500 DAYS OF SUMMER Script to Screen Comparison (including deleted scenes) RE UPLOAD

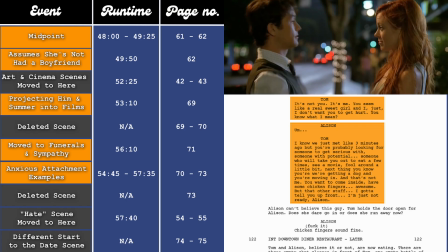49:36 So, look, if you want to go in and get some chicken fingers, like, awesome.
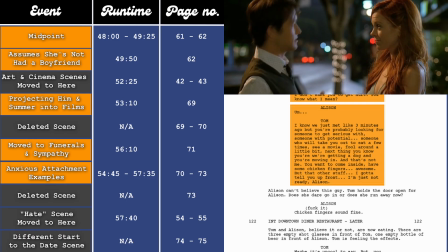49:42 Great, but that other stuff, just, I just wanted to be honest.
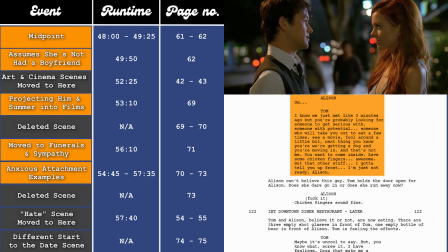49:48 Like, it's just, I'm not ready.
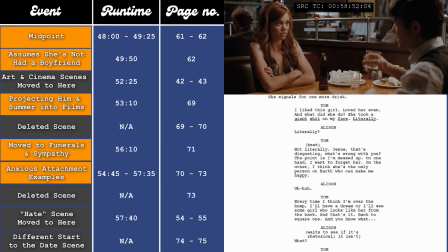49:50 He then continues to idealise Summer, pinning all his happiness on her, catastrophizing, all or nothing thinking, it's her or no one.
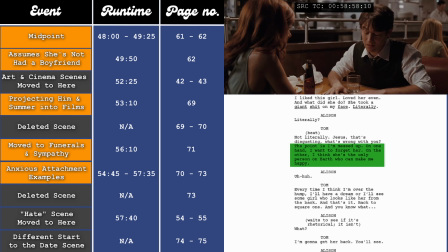49:58 I'm messed up. I am. On the one hand, I want to forget her.
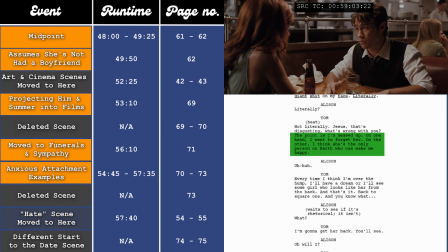50:03 On the other hand, I know that she's the only person in the entire universe that will make me happy.
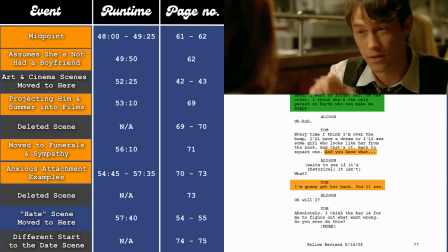50:10 But you know what? I'm gonna get her back. You'll see.
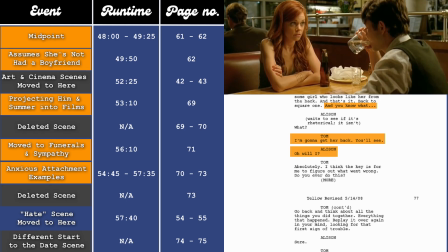50:14 Will I? Oh, Okay. absolutely.
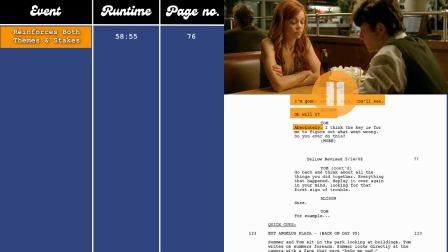50:18 This both reinforces the themes and the stakes, as he believes he'll never be happy if he doesn't find the one, and in his mind, he's still convinced this Summer is the one. Shortly after this, there's a bit of a difference between the film and the script, where Tom mentions about going back over things in his mind,
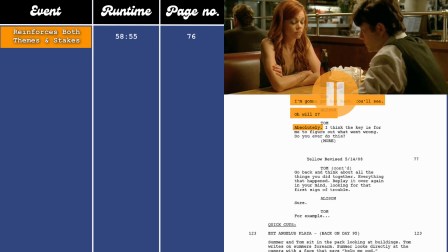50:35 and in the film, it just shows clips that we've already seen from the film underneath his voiceover.
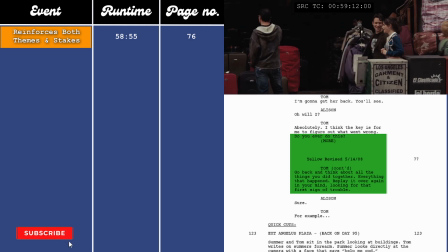50:40 You ever do this? You think back on all the times you had with someone, and you should replay it in your head over and over again, and you look for those first signs of trouble.
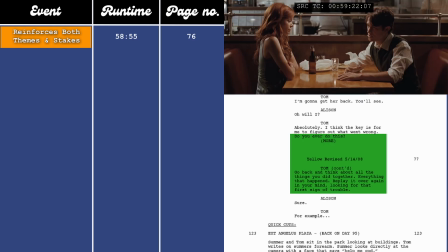50:51 There's two options, really. Either...
Whereas in the script, it plays out differently. We see a series of scenes, but this time from Summer's point of view for the first time in the film, which they actually shot, so I'll just let it play here.
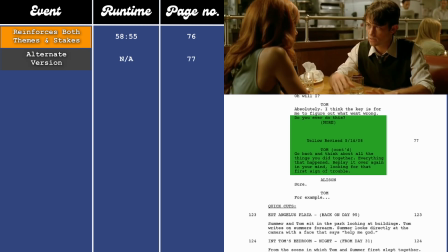51:04 You ever do this? You think back on all the times you had with someone, and you should replay it in your head over and over again, and...
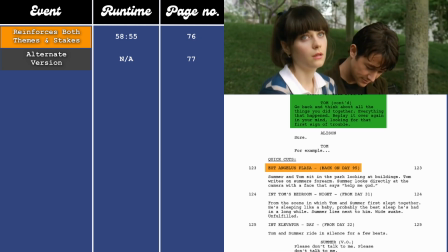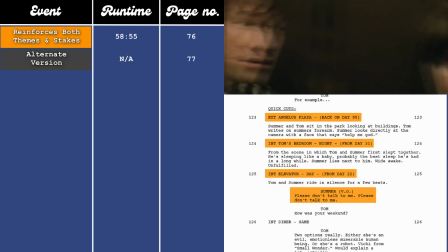51:16 Please don't talk to me. Please don't talk to me. How's your weekend? There's two options, really.
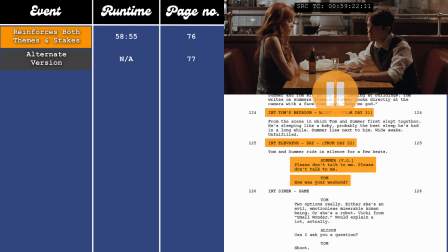51:22 Either...
I think they probably changed this for the very reason that it's from Summer's point of view, and that kind of breaks the storytelling format that the film has been told through up until this point. Even though these are more exaggerated, fake stories told by Tom, it could have been a bit jarring to see them.
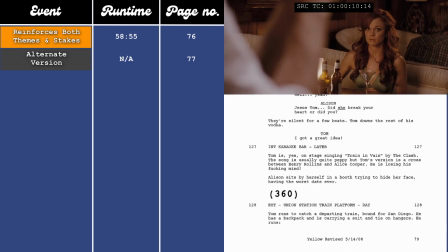51:40 This scene ends slightly differently in the film versus the script, with her getting up and leaving in the film versus her staying and being embarrassed in the script.
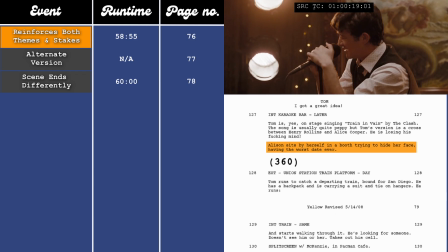51:48 I think the way it happens in the film works better, as her getting up and leaving while he crashes out on stage makes it a bit more tragic and pathetic for Tom.
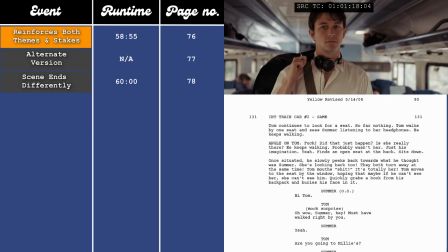51:56 This then takes us to the scene on the train where Tom bumps into Summer on the way to Millie's wedding at the 61-minute and 40-second mark,
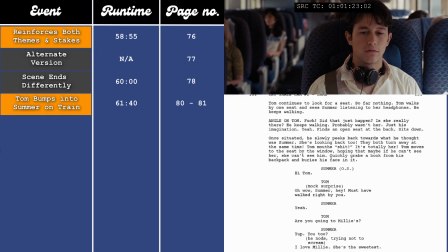52:04 which is on pages 88 to 81 in the script,
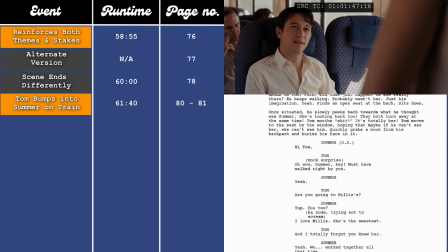52:06 and they end up having coffee and chatting like old times, potentially creating a false sense of security for Tom, because in his mind, they're starting to rekindle the romance.
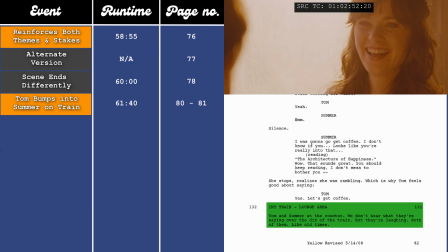52:15 The way it's shot even reflects this, with the golden sunshine and gentle music and lack of audible dialogue,
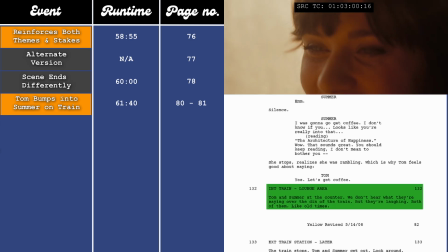52:22 making us project what we think they're talking about onto the conversation. For all we know, they're talking about the most banal stuff that you could ever speak about,
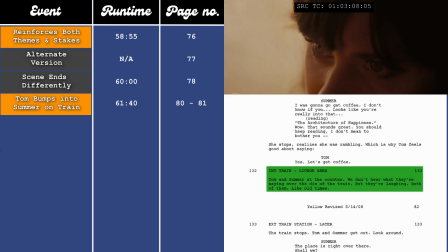52:31 but it doesn't matter because it all feels very romantic, because again, we're seeing this from Tom's point of view,
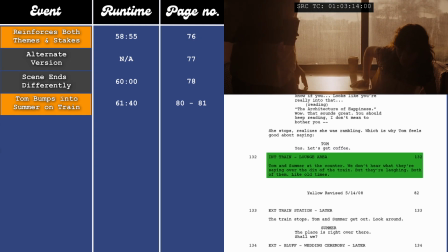52:37 so we could just be seeing how Tom feels in this moment as opposed to what's actually happening.
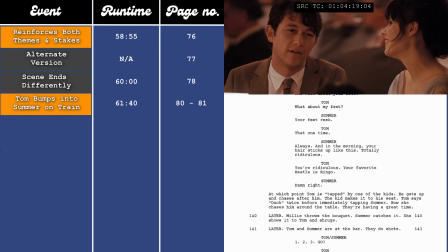52:42 This continues over into the next scene at the actual wedding, which you could view a couple different ways.
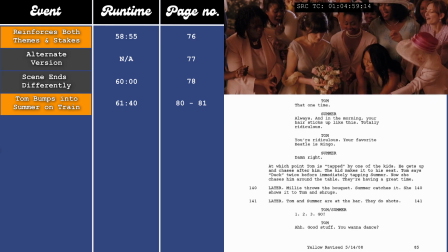52:48 That Tom is doing what Tom does. He's reading into Summer's friendly behaviour as something more.
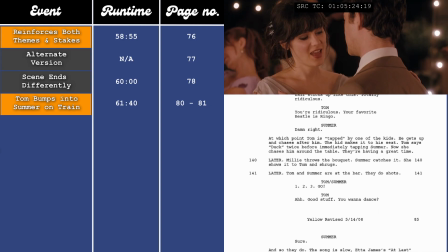52:53 Or Summer's giving more mixed signals, because if you've seen the film,
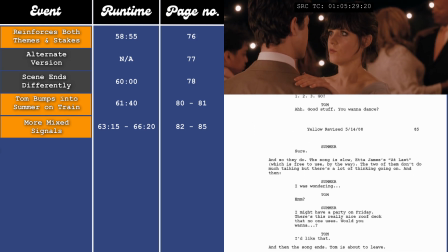52:57 then you know that she's seeing someone else at this point, and she never thought to bring it up to Tom for the entire day,
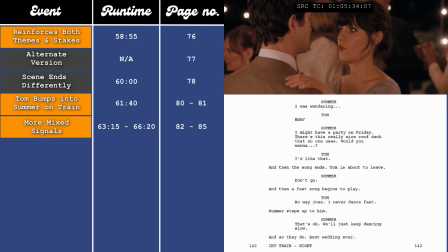53:03 but continue to do things with Tom that could be read a certain way.
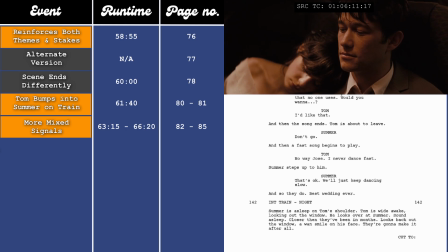53:06 That notion is reinforced when they're on the train by this description in the script, saying they're going to make it.
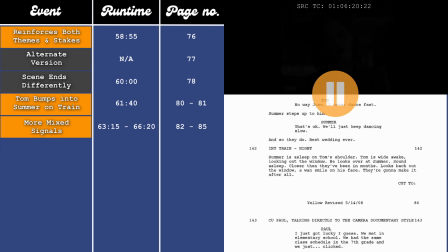53:16 We then have a quick break in the narrative to have a documentary-style interview section with the characters, which takes place at the 66-minute and 25-second mark and page 86 in the script. The big difference here between the film and the script is all the female characters' answers have been removed, and it's only the males that we see.
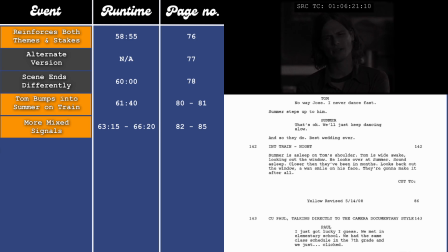53:34 They did film them all, so I'll slot them in where they take place in the script.
I guess I just got lucky.
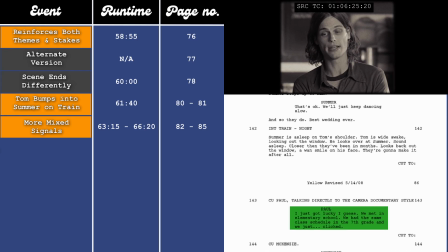53:40 We met in elementary school.
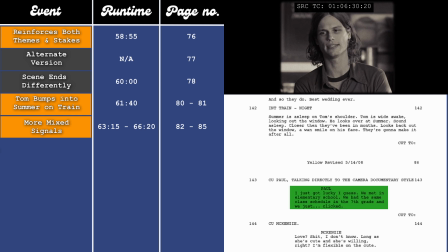53:42 In 7th grade, we had the same class schedule, and we just clicked, you know?
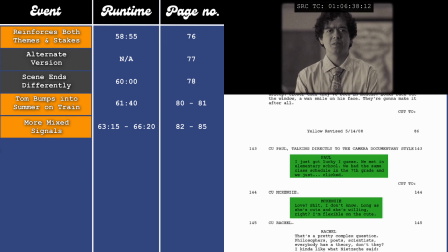53:51 Love? Shit, I don't know. As long as she's cute and she's willing, right?
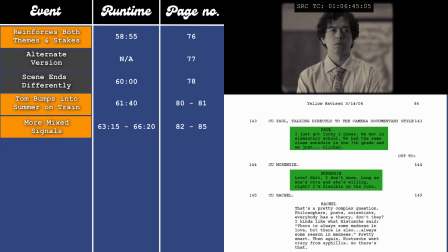53:57 I'm flexible on the cute, so. That's a pretty complex question.
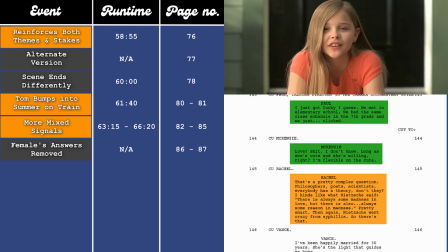54:04 Philosophers, poets, scientists, everybody has a theory, don't they? But, I kind of like what Nietzsche said.
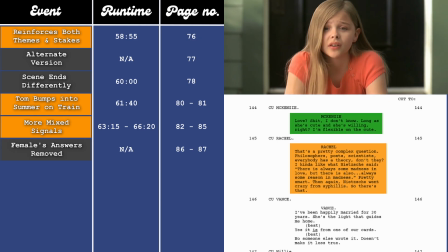54:12 There's always some madness in love, but there's also always some reason in madness.
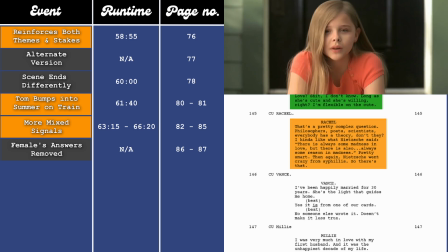54:19 I was pretty smart. But then again, Nietzsche also went crazy from syphilis.
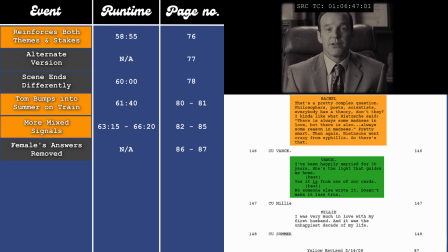54:25 So there's that. 21 years. She's the light that guides me home.
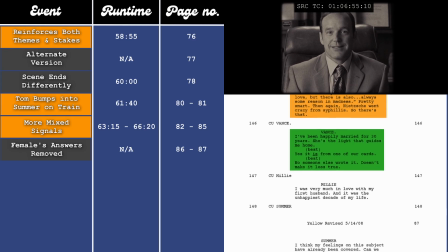54:33 Yes, that is from one of our cards. No, someone else wrote it. Doesn't make it less true.
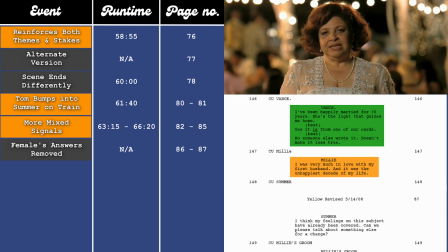54:41 I was very much in love with my first husband, and that was the unhappiest decade of my life.
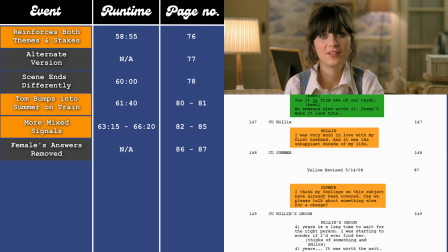54:49 I think that my feelings on the topic have been covered. Can we talk about something else?
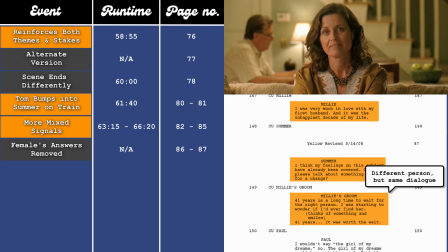54:56 49 years is a long time to wait for the right person. I was starting to wonder if I would ever really find him.
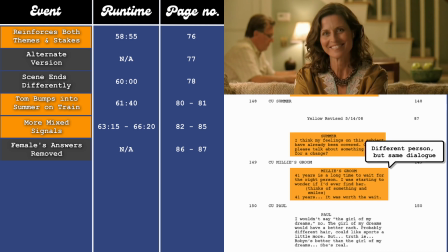55:05 49 years. It was worth the wait.
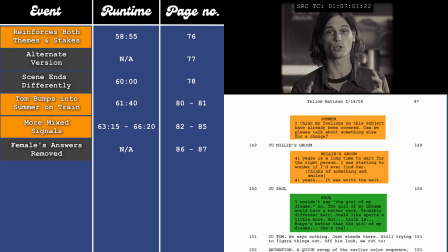55:09 I think technically the girl of my dreams would probably have like a really
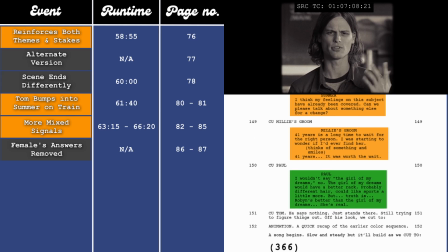55:16 bodacious rack, you know, maybe different hair. Probably, you know, she'd probably be a little more into sports.
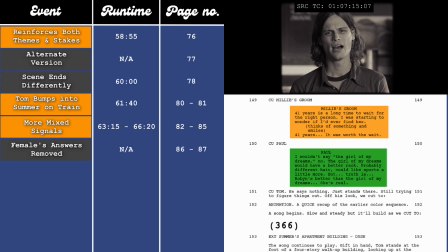55:22 But truthfully, Robin's better than the girl of my dreams.
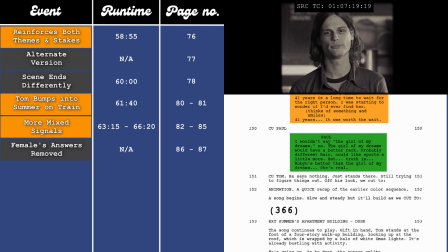55:29 She's real.
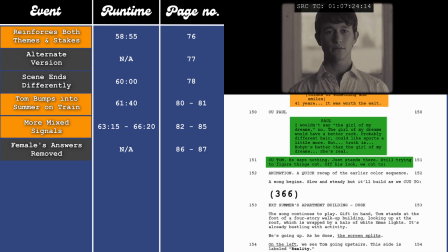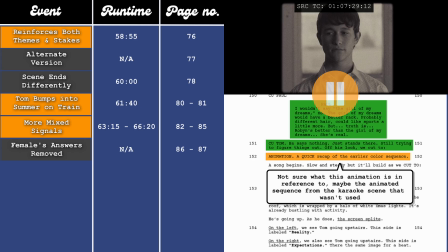55:39 I think removing these answers does fit the film a bit better. As I mentioned earlier when we saw Summer's point of view in that one deleted section, that the whole film has been from the men's point of view. I don't think it would really match the style to include the women's answers here.
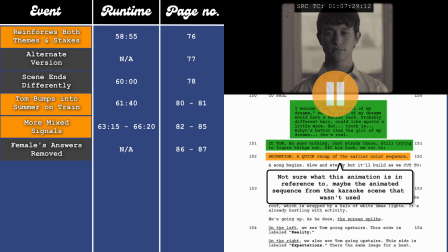55:53 This scene is here to show that the other characters, no matter how flawed, know what they want and what they're looking for, or that they understand what their idea of love is. And then it ends with Tom not saying anything, because he has no idea what he wants, and his idea of love is currently being deconstructed.
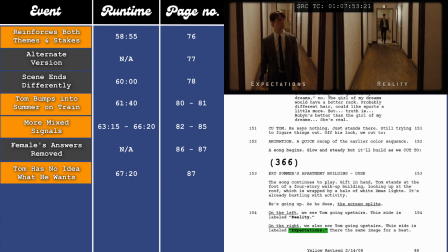56:09 This then brings us to the infamous expectations versus reality scene at the 67-minute and 50-second mark,
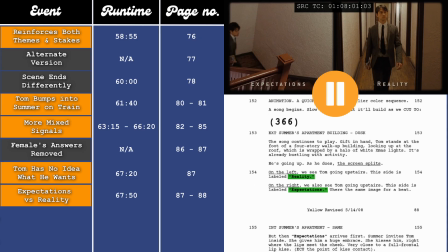56:16 which is on pages 87 to 88 in the script. Just a quick note to say that the film and the script are basically the same here. The biggest difference is at the end of the scene, Summer sees Tom leaving instead of him just running away unnoticed. I imagine they changed this as the script version feels a little bit melodramatic.
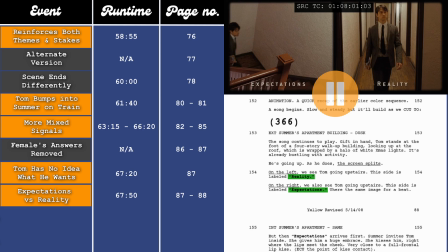56:36 I'll mark it with an orange box when it happens, but outside of that, the film is just a more detailed version of what happens on the page.
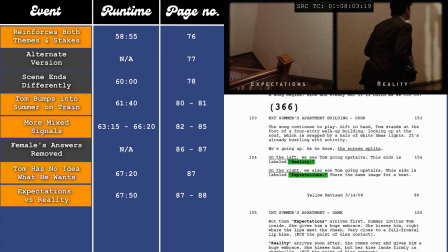56:43 I'll take it in stages and discuss it as we go on. He arrives first in the expectation side.
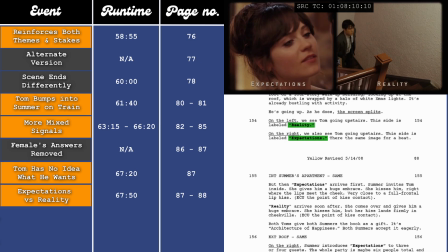56:48 We can see from the way it's shot that it's more intimate. The shots are closer up and she kisses him pretty much on the mouth, whereas in the reality side,
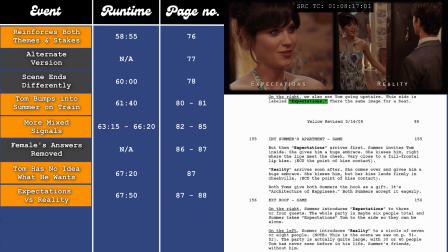56:56 the shot is wider, giving a sense of detachment, and Summer greets him in a very neutral way with a friendly hug.
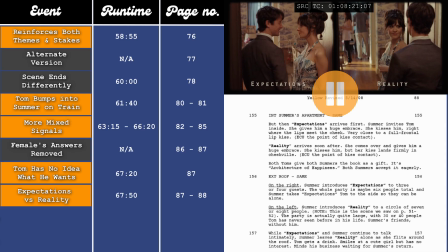57:01 We can also see that no one is in the background of the expectation side, making it feel like they're alone together, compared to the reality side where people are in the background, making it feel a bit messier.
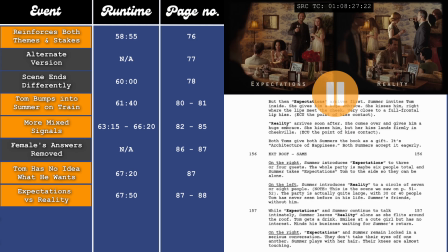57:11 There are far less people in the expectation side, reinforcing the intimacy, along with red flowers in the foreground, which also make it feel more romantic. He's greeted by the guests, making him feel more welcome in the space. Whereas in the reality side, we continue with the messiness.
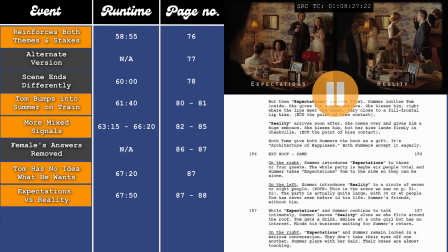57:27 The flowers are replaced with balls and glasses, and no one notices his arrival, making him just one of the crowd.
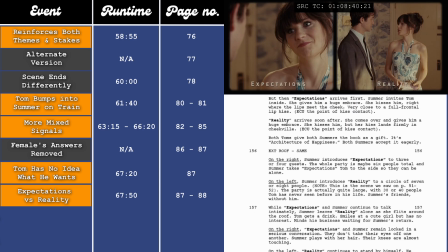57:34 Her reaction to the gift is a lot more intimate as well, with the lingering look and close-up shot,
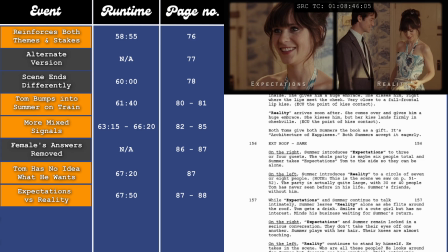57:39 which is in contrast to the reality side, where the shot stays wide and she gives him a gentle tap on the shoulder,
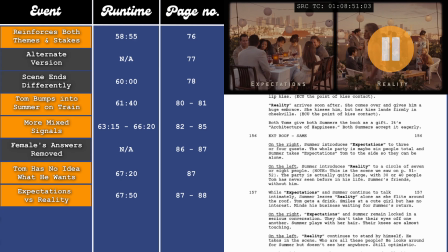57:44 which makes it feel a lot friendlier. We then go out onto the roof garden. On the expectation side, they're directly in the centre of the frame.